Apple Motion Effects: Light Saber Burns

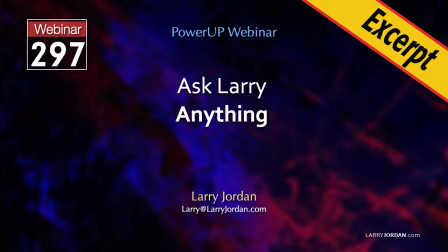This is an excerpt of a recent power-up webinar called Ask Larry Anything. Hi, my name is Larry Jordan, and here is one of the questions.
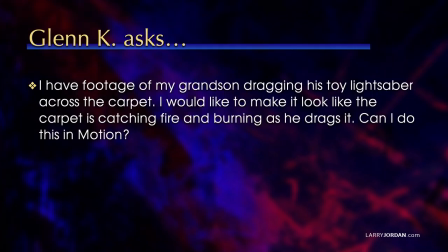Glenn asks, I have footage of my grandson dragging his toy lightsaber across the carpet. I would like to make it look like the carpet is catching fire and burning as he drags it. Can I do this in motion?
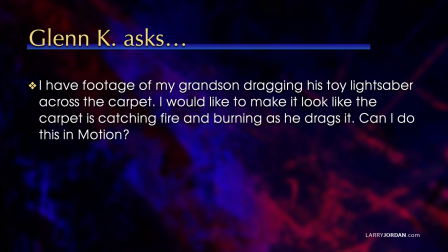And the answer is yes, though you can probably do a better job in some other effects software, higher-end software. At least motion is available. Let me show you how we could do this.
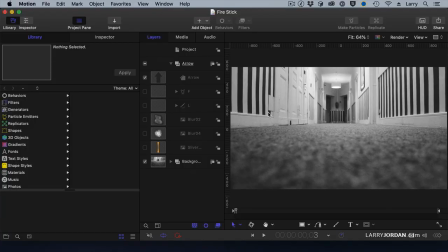One of the nice things about effects is that there's multiple ways to do the same thing. First, I need a lightsaber. Not having a grandson or a lightsaber, that's the best I could come up with.
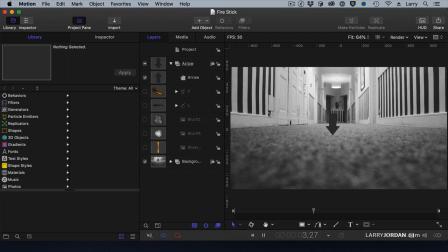That's my lightsaber. And he's dragging it across the carpet. Let's watch that again. That is an incredible. I mean, have you ever seen a more incredible lightsaber? All right, so let's add a flame to that.
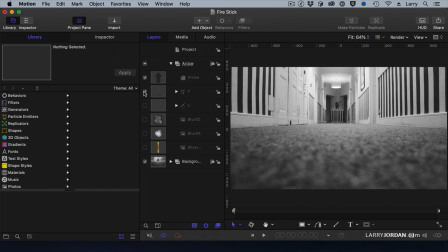Which is nice, but it flames doesn't, we need to add a burned path. So let's try this. What we've done is we've created a really good example of what an effect looks like.
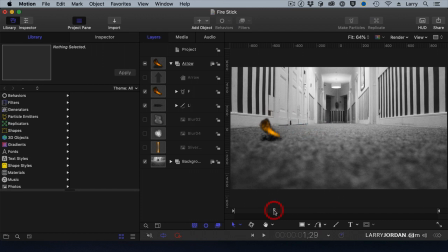It's actually multiple layers. Now, I'm not saying this looks like the perfect lightsaber burn, but it's a good illustration of some of the stuff we can do inside motion. I took the arrow, which is a shape from the library, and created a path for it to move along and set a beginning and
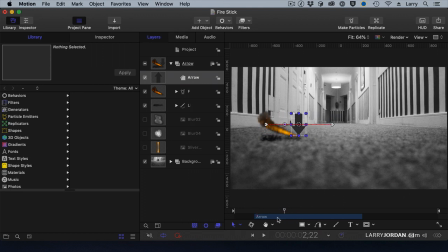ending duration with keyframes so that the movement was controlled by keyframes. When it came to the line, I drew a line with the pen tool, which would allow me to do curves if I wanted to.
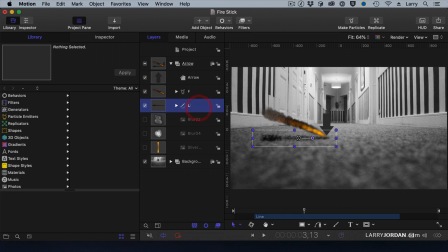I drew a line, and then with the line, I applied, from the HUD, I applied a shape style,
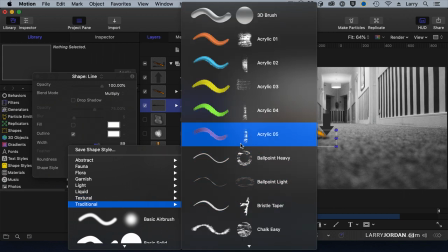which is traditional, and the shape that I applied was this one right here,
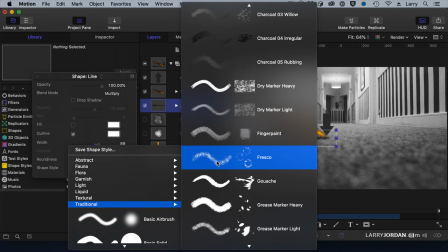fresco, which gave me the ragged edge of a burn, and I changed the color of it to a dark gray.
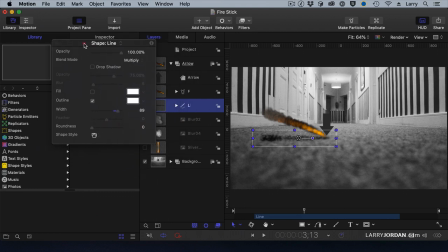Then, with the dark gray already selected, I went to, hang on, get that out of
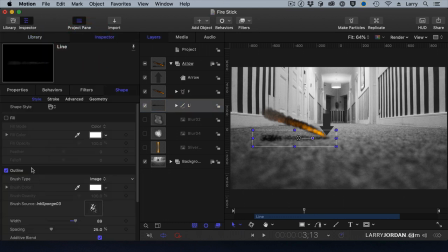the way, select the line, I went to Inspector, and changed the blend mode under Properties to Multiply. Multiply combines the darker pixels of the foreground with the background to make it look like the burn mark was actually burned into the carpet.
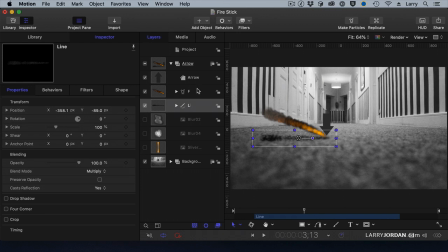The flame is a particle emitter, again from the library.
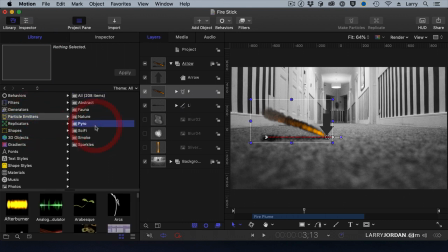Let's go to Particle Emitters, Pyro, and I went down and selected the fire plume. Now, what a particle emitter does is it's like spewing smoke out of a smokestack. Well, seeing as the smokestack starts here, the
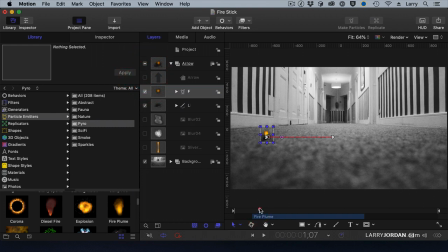flame goes straight up, as does the smoke. But because I've got the flame moving, it gives me the illusion of the flame burning along the carpet, that when the movement stops, the flame and the smoke catch up and burn straight up.
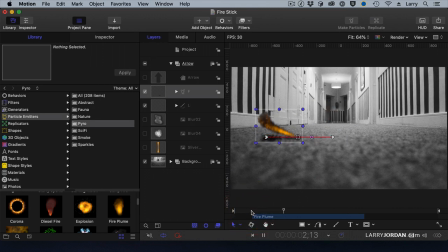I love the dynamic nature of how this seems to be trailing behind, which is much more like a regular fire would be than simply having a piece of light that travels across.
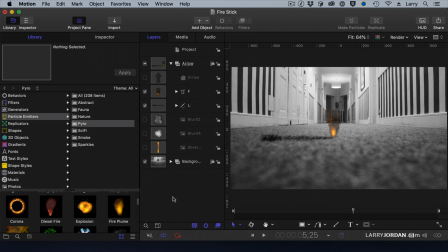The particle system makes that much more believable. Then I had it stay put for a little bit because the kid stopped dragging his lightsaber. And then I had it fade out because I couldn't figure out another way to end it. So I just had it fade out over a 20-frame fade to create the effect.